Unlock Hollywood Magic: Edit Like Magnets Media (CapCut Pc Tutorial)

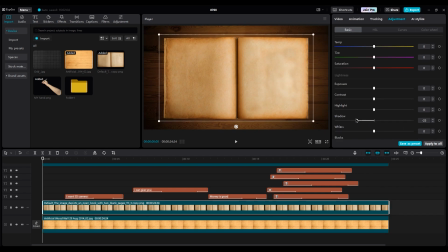For the book, change all settings. But for here, reduce shadow to get a darker book, because it's night.
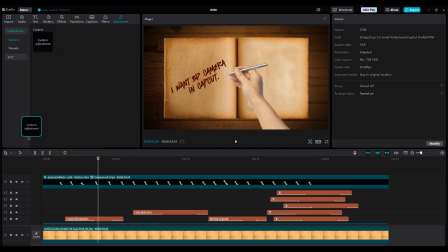Add an adjustment layer on top of all layers.
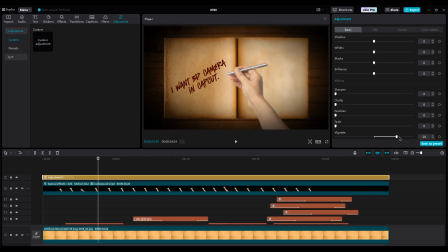Increase vignette to get shadow around the screen, and increase clarity a little bit. For the hand, because it's brighter than other layers, it should be a little darker, with the same settings. We need to create a shadow for the hand. But let me explain a little about lighting, because I know they didn't teach you these things in school.
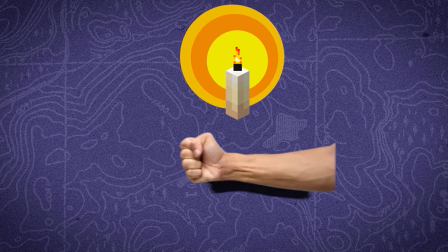So, light comes from the top, so the shadow should be under the hand like this.
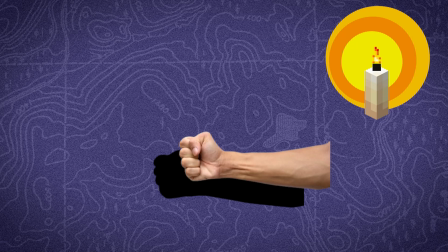But if the light moves to the right, the shadows should be on the left. This happens with the sun, candles, and any light in your beautiful life.
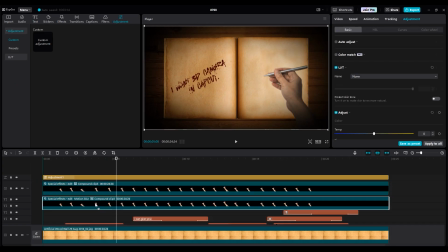So, duplicate the hand layer by holding Alt and move it under the hand layer.
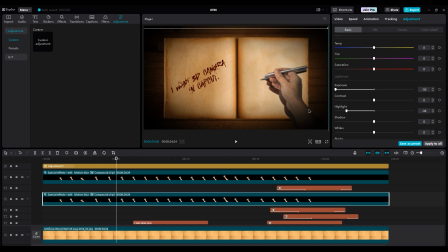Now, reduce all brightness settings in the adjustment layer. If you see it doesn't work well, go to the curve part and reduce brightness too. You can change opacity too to get a stronger or lighter shadow. But as you can see, it's a sharp shadow and not realistic.
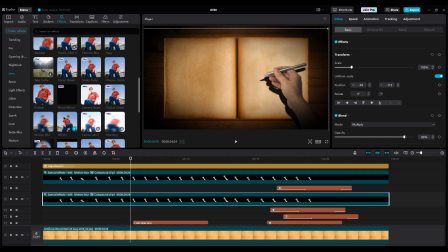It should be softer, so add a motion blur effect and set the horizontal to 52 or 48. Why should you do that? Because it's like this. 50 all layers on top of each other. But when you move them to 52, you can see layers.
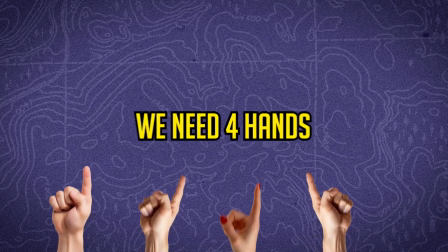For the second part, we need four hands to point at something. But what or where do they point?
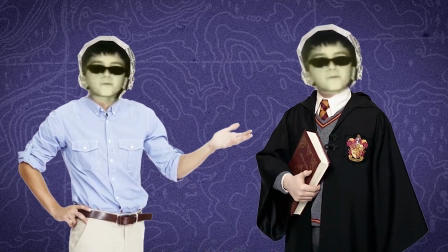I think they know the chosen boy destroyed that magical boy. Oh, right. They're looking for me.
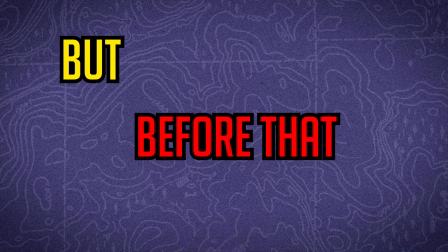I should run, but before that, let's create this shot together.
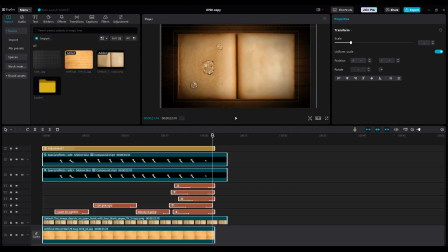First, select all layers and cut the right side by pressing the W key on your keyboard.
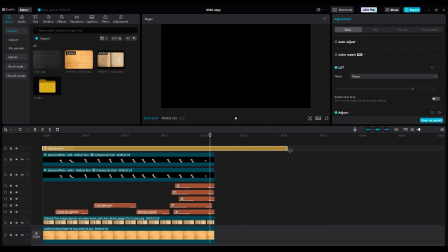This will help cut extra frames to get a clean timeline. Increase the adjustment layer and table layer, because we need them for the end of the shot.
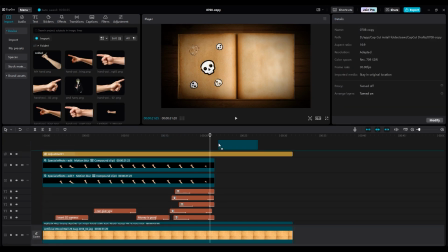Add the chosen boy's image and position it at the center of the shot.
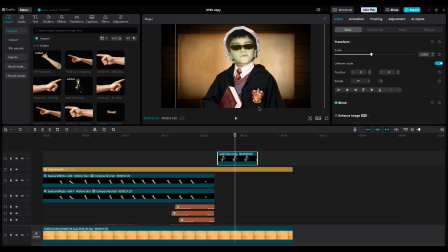Animate the image so it comes from down to up. Create a keyframe at the desired position. Then, go to the beginning of the layer and move it down.
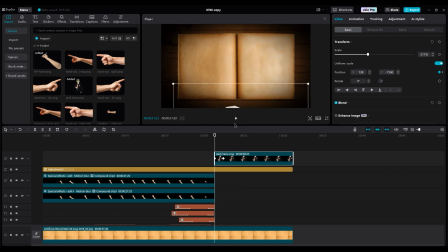Right-click, show keyframe animation and use autocurve or graphs because both method works fine.
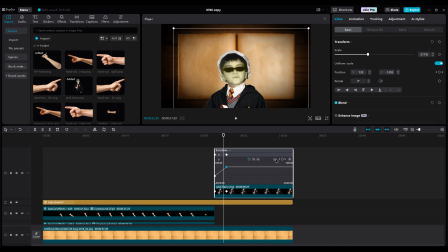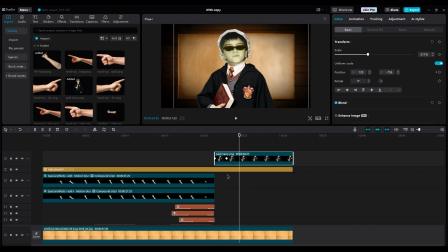Now, add a hand into the shot.
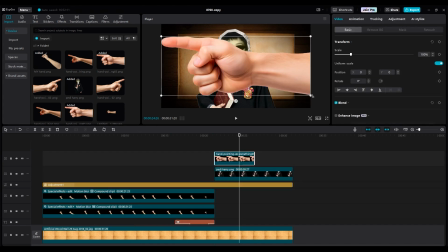You can use different hands or duplicate the existing ones and mirror the layers to get different hand positions.
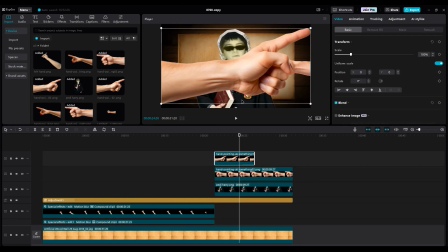I speed up the video to see the process faster. Position the hands around the boy's face.
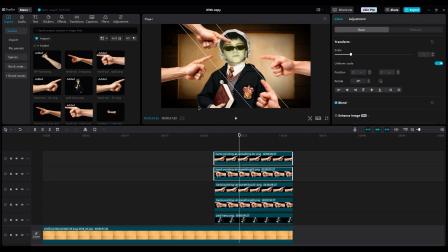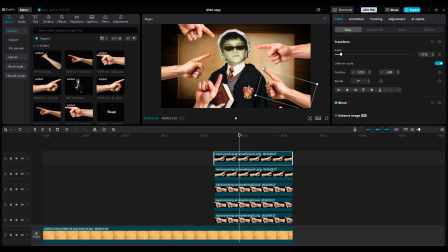For animating, I don't suggest using the standard animation tools for this part,
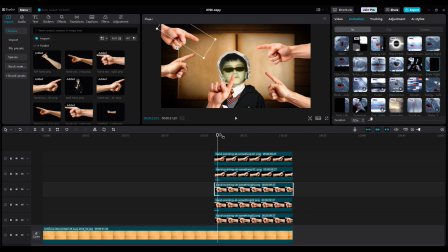as they are limited to four directions: left, right, up, and down.
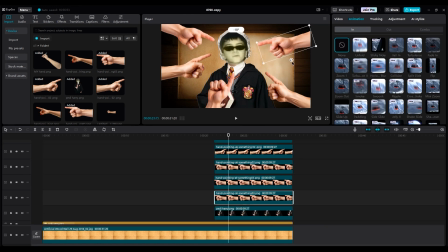Instead, animate the hands the same way you animated the boy's image. I speed up the video to see the process faster.
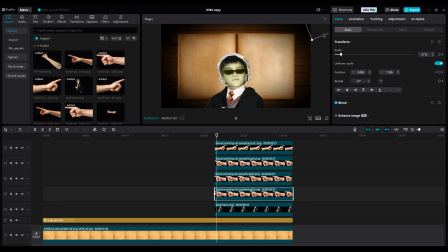By the end, you should have an animation where the boy rises and the hands point at his face.
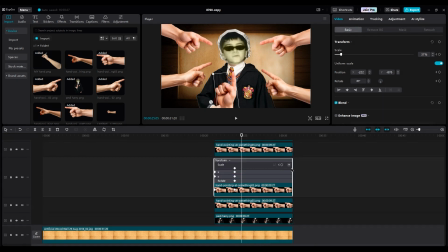Smooth the keyframes like before, so I won't mention it again because you already know how to do it.